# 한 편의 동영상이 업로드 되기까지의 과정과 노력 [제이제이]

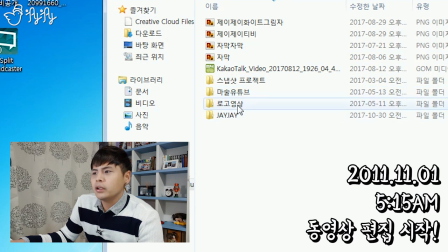파일을 저 같은 경우에는 이렇게 다 정리를 나름 한다고 했지만 뭐 이렇게 작업 파일들이 많습니다
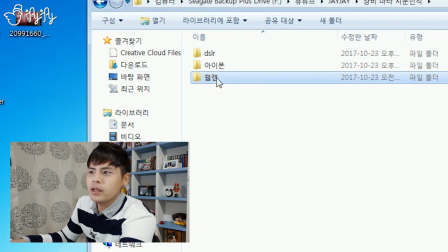자 이런 식으로 웹캠은 웹캠으로 찍은 거고요 아이폰은 아이폰으로 찍은 거고 그리고 DSLR은 DSLR로 말 그대로 찍은 겁니다 자 그래서 보시면 이렇게 원본
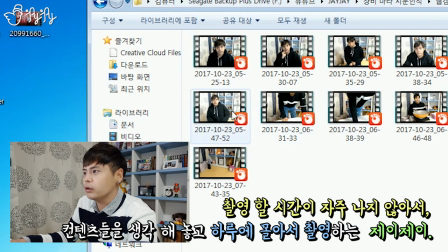파일들이 있어요 그래서 제가 컨텐츠 3개를 몰아서 찍었기 때문에 어떤 게 처음인지 아직 모르는데 아마 제 생각에
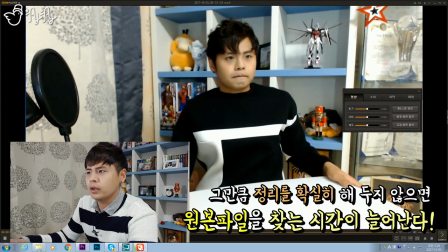마라불닭볶음면은 이게 처음일 겁니다 네 이게 처음인 것 같네요 이 영상이 자 메인
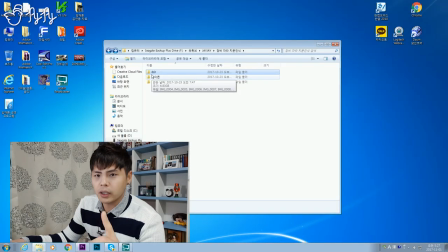파일을 옮겨놓고 제가 이 동영상을 찍을 때 카메라를 두 대를 썼어요 그래가지고 이거랑 똑같은
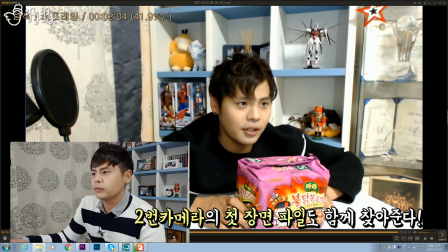파일을 하나를 찾아야 돼요 아 이 파일이네요 그래서 얘를 같이
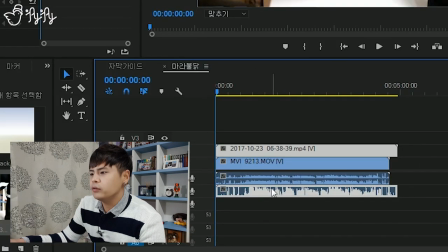올려놓습니다 얘를 이렇게 해서 같이 올려놓고 이 불러온 파일들의 싱크를 맞춰야 돼요 들어볼까요?
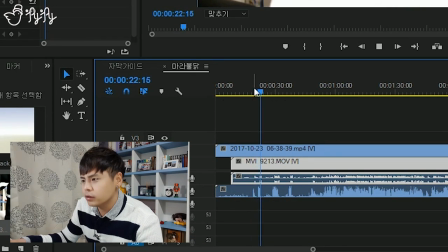여러분 안녕 여러분 안녕 여러분 안녕 두 번씩 나오죠? 동시에 나오게끔 겹쳐가지고 싱크를 맞추는 거예요
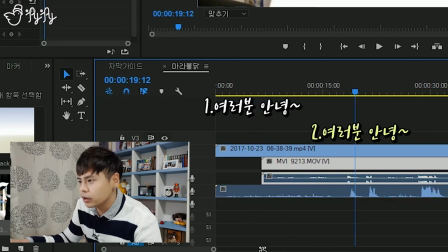아 이것도 조금 더 아 지금도 좀 안 맞죠? 살짝 뒤로 안 맞으려나? 아 이제 좀 맞았어요 그러면은 메인 카메라랑 어디 잘 맞는지 볼까요? 자 이렇게 해서 싱크를 맞추는 게 첫 번째 작업이에요 그 다음에 컷 작업을 시작을 합니다 제이제이입니다 반갑습니다
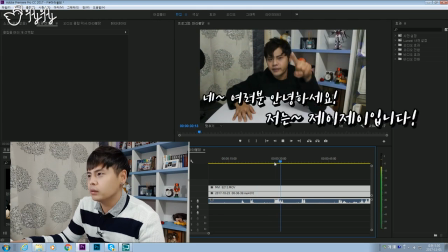요거랑 요거 따름 나쁘지 않은데 네 여러분 안녕하세요 저는 제이제이입니다 반갑습니다 아 첫번째 깨닫거 같아요
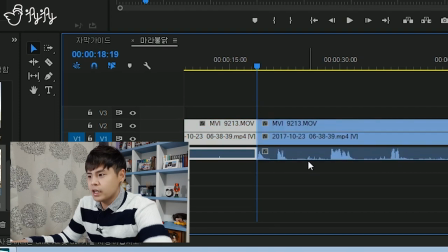첫번째 걸로 쓰도록 하겠습니다 자 안쓰는 부분을 얘네를 잘라내서 삭제를 해버립니다 과감하게 지워야 돼요 과감하게
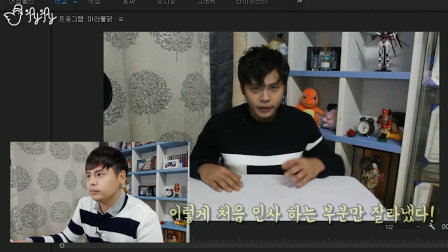그래서 원본 파일 다시 이렇게 해서 보여드릴게요 여러분은 제이제이입니다 반갑습니다
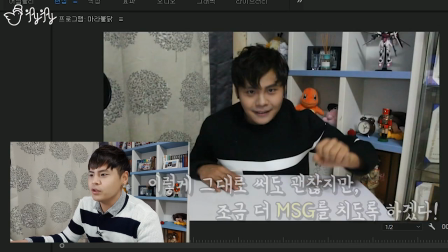이렇게 그냥 갈 수도 있지만 저는 조금 더 재미를 주기 위해서 작업을 해 놓습니다
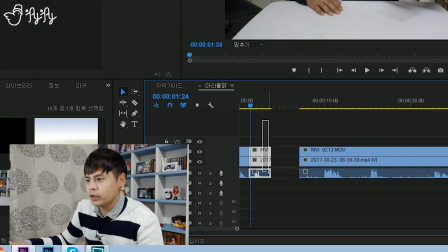여러분 안녕 여기서 한번 들어왔다 나갈 거에요 여기서 살짝 끊어야겠다 살짝 끊어서 얘네를 지워주고 이렇게 해서 옮겨서
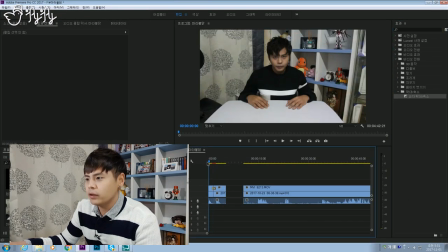자 교차 확대 축소로 해서 합니다 자 그러면 어떻게 되냐면은
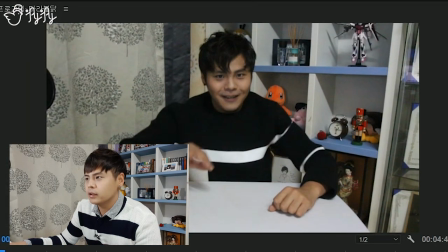들어왔다 나가요 좀 더 빠르게 하고싶다.
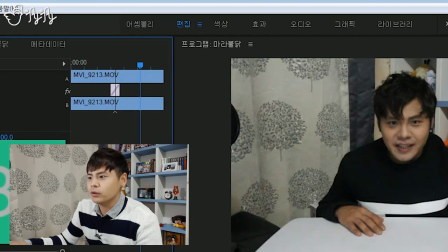그러면은 얘를 조절해서 줄여버려요. 줄여버리고 이렇게 하면 어떻게 되냐면은 여러분 안녕 여러분 안녕
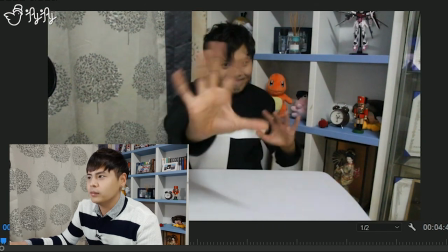반갑습니다 하고서 키울게요. 지금 막 손을 흔들고 있는데 얘가 얼굴이 클로저되면 웃기겠죠
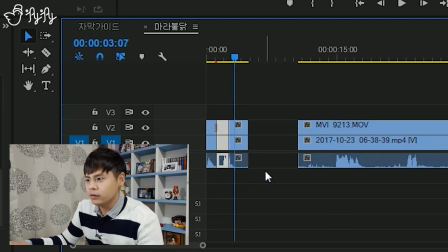그래서 이때 그리고 그리고 이때 두번 키울께요 그래서
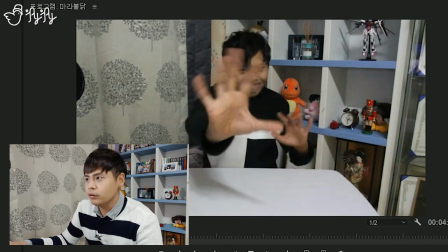지금 반갑습니다 이때 지금 손을 내밀기 시작했을때
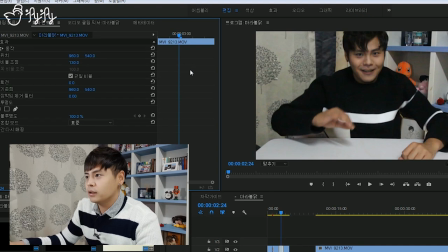이제 화면을 조금 키우겠습니다 키워서 얘를 가운데를 조금 요정도로 맞춰주고
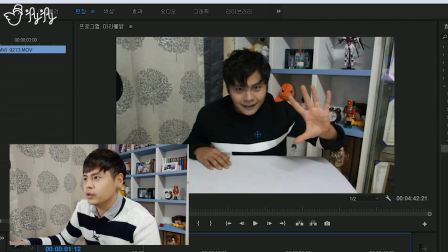자 그러면 어떻게 되냐면 네 커지죠 보셨죠 조금 커지죠 그리고 두번째 더 키울 겁니다. 자 이렇게 해서 갑니다. 아 한번만 더 키우자. 한 번만 더 키우면 재밌겠다.
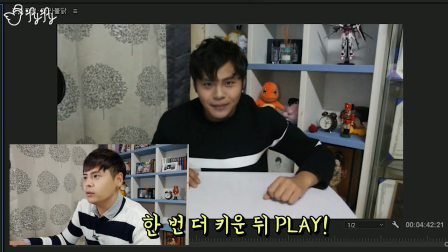하면 뿅 들어와서 뿅 하고 딱딱딱 이렇게 커지죠.
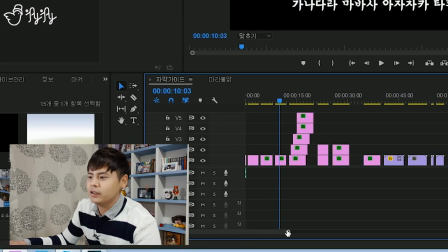그리고 여기다가 아까 가이드에서 요거를 넣어 주는 거예요.
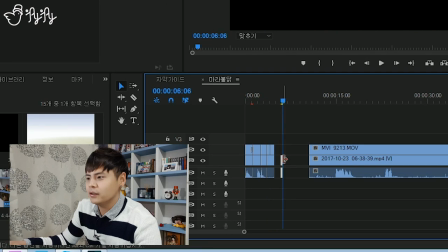이것을 넣어줄거에요. 여기다가 넣어줍니다. 넣어주면 어떻게 되느냐?
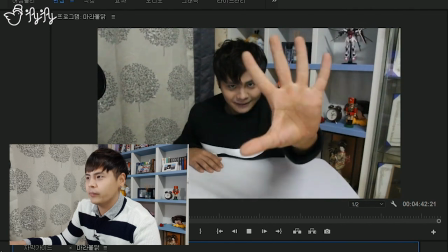여러분 안녕. 여러분 안녕. JJ입니다.
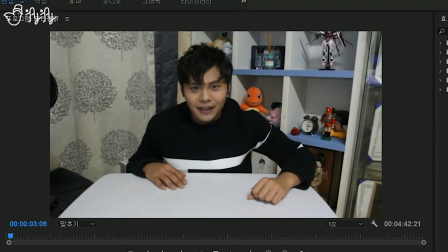여러분 안녕. JJ입니다. 반갑습니다. 여러분 안녕. JJ입니다. 반갑습니다.
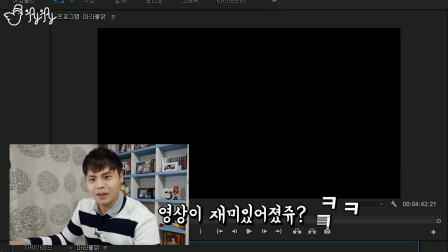이렇게. 재미있죠? 이렇게 되는거에요.